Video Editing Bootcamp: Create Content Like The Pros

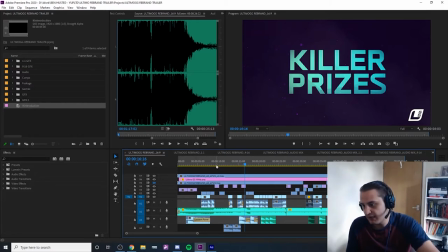So we have all of those clips on hand. Some of them are sort of top 10 kills, things like that.
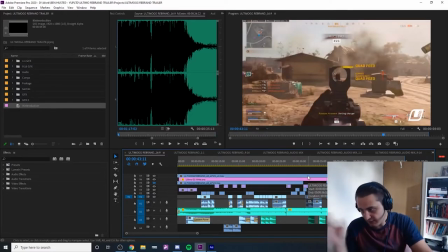So already we've got really good content to work with. So we just cut down the bits that are sort of most enjoyable. We think they're going to hit the hardest, and I just stick them in the edit in between our graphics card placements. That's basically how we start to create an edit.
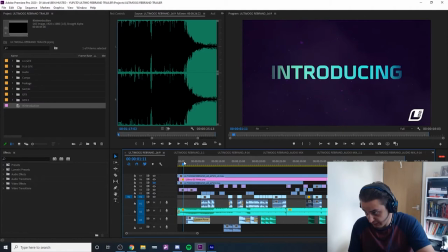And then from then on, what you want to do is start changing your default text cards into, you know, into your actual good looking nice text cards.
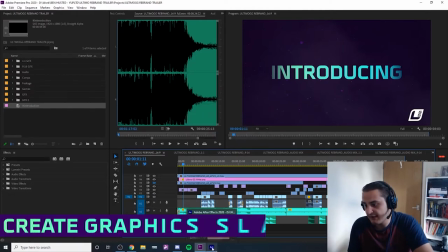And for that, we need Adobe After Effects. And in Adobe After Effects, this is what I've done.
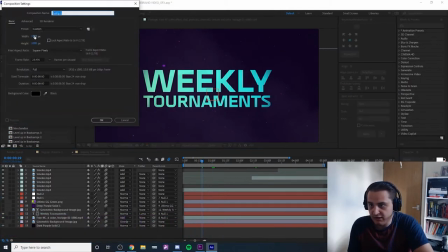So you start off, you make a new composition, 1920 by 1080, whatever frames per second your comp is.
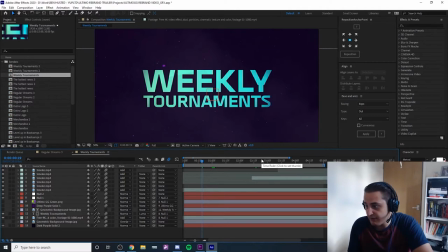It doesn't have to be very long since they're only going to be on screen for like 2 or 3 seconds. So you just make a text card that's like slightly longer than what you need, so 5 seconds in total here. We start doing an animation. And so what I've done is I took a text layer,
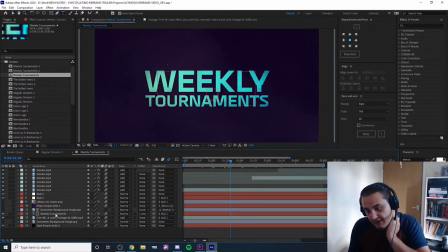typed in weekly tournaments, as you can see, changed it to our font, which is Metro Bold. So we've got our background here, which is our dark purple solid. That's literally just taken from the color scheme in our style guide. And you know, it's just a
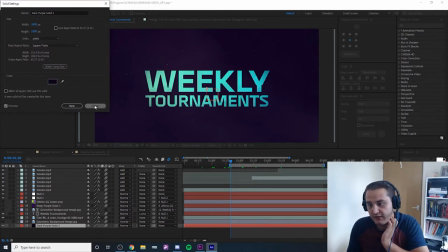little purple color, literally taken from our style guide. That's our background. Boom, toggle that on and off there. Your text toggles on and off. Your text is applied to a
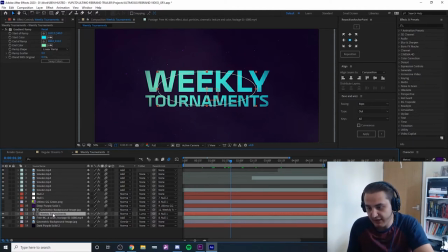animation preset, which is applied to this layer here, this null object layer. So you get this like subtle move in and out, right, like that. This is parented to this null above it, which has a little animation at the front,
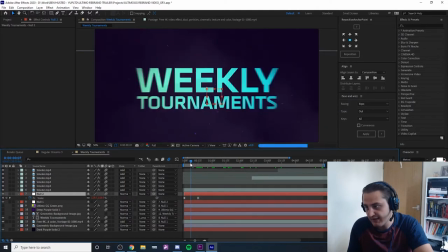which sort of rushes the text in at the start like this. So it sort of slams in, because obviously we're going to be hitting these text cards on musical cues, which are like very big beaty hits.
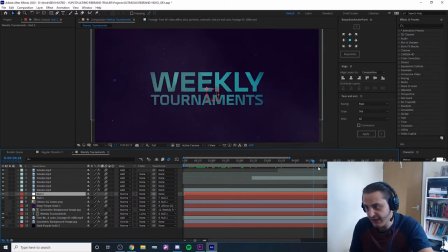So it slams in, moves really softly outwards, and then we have a little texture on this text, but it's using something called a luma mat.
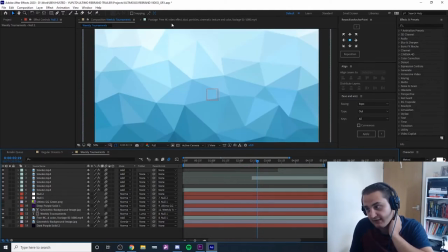So if I show you what this texture looks like, it's just like a square geometry pattern, right? Different shades of the color blue.
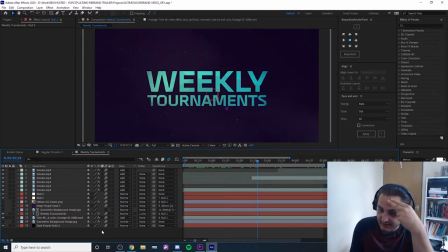So what a luma mat does is it takes the luminance values of these different shades here and overlays them on top of your text, so you know, gives it a nice little texture here.
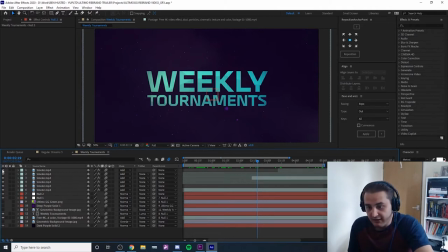And then for the, oh, there's a few smoke layers in here, so without those it kind of looks kind of flat. The smoke just adds another sort of secondary layer of movement, so your eyes have, you know, always looking at something. And then of course there is a particle layer at the bottom.
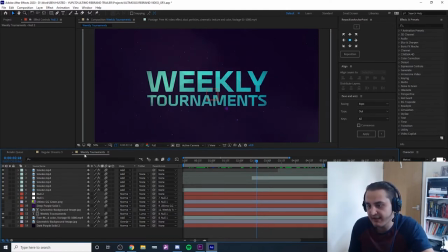So that is how we make the graphics cards, and then you basically just duplicate this comp, right? So this weekly tournaments comp right here, you duplicate this comp,
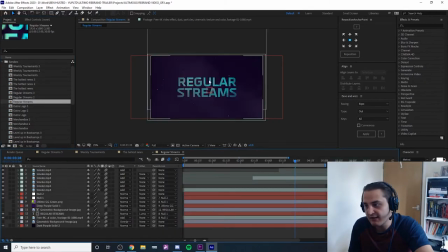call it the hottest news and content, duplicate it again, change the text to regular streams, duplicate again, merchandise, you get the idea.
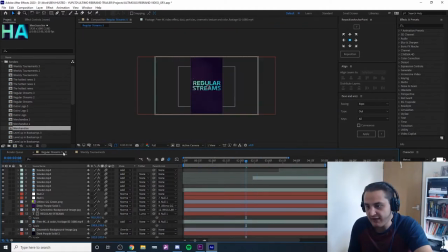And so we were creating this video for different formats, and so you have the 9:16 aspect ratio here, and this one would have been for Instagram. And so you basically just for that you just, you know, find your comp.
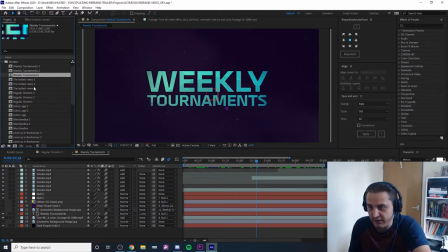You can right click this button here, you can go reveal composition in project, right? So this guy, you duplicate, control D,
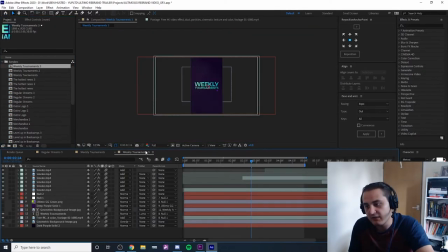and then in this comp, right, you say, okay, you go up here, this button here, composition settings, you change this width to 1080 by 1920, you get this shape, and then basically what you do is you select this layer here, scale it up to fit the shape of the, you know, new comp, right?
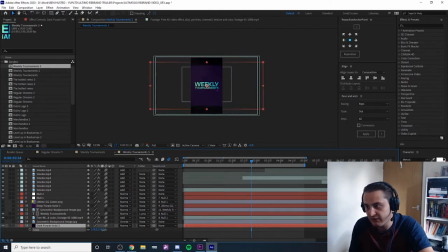So it's like, would have been like that before, now it's just like that. And that's pretty much it. Like, the graphics creation is pretty easy if you know sort of what buttons you're pressing.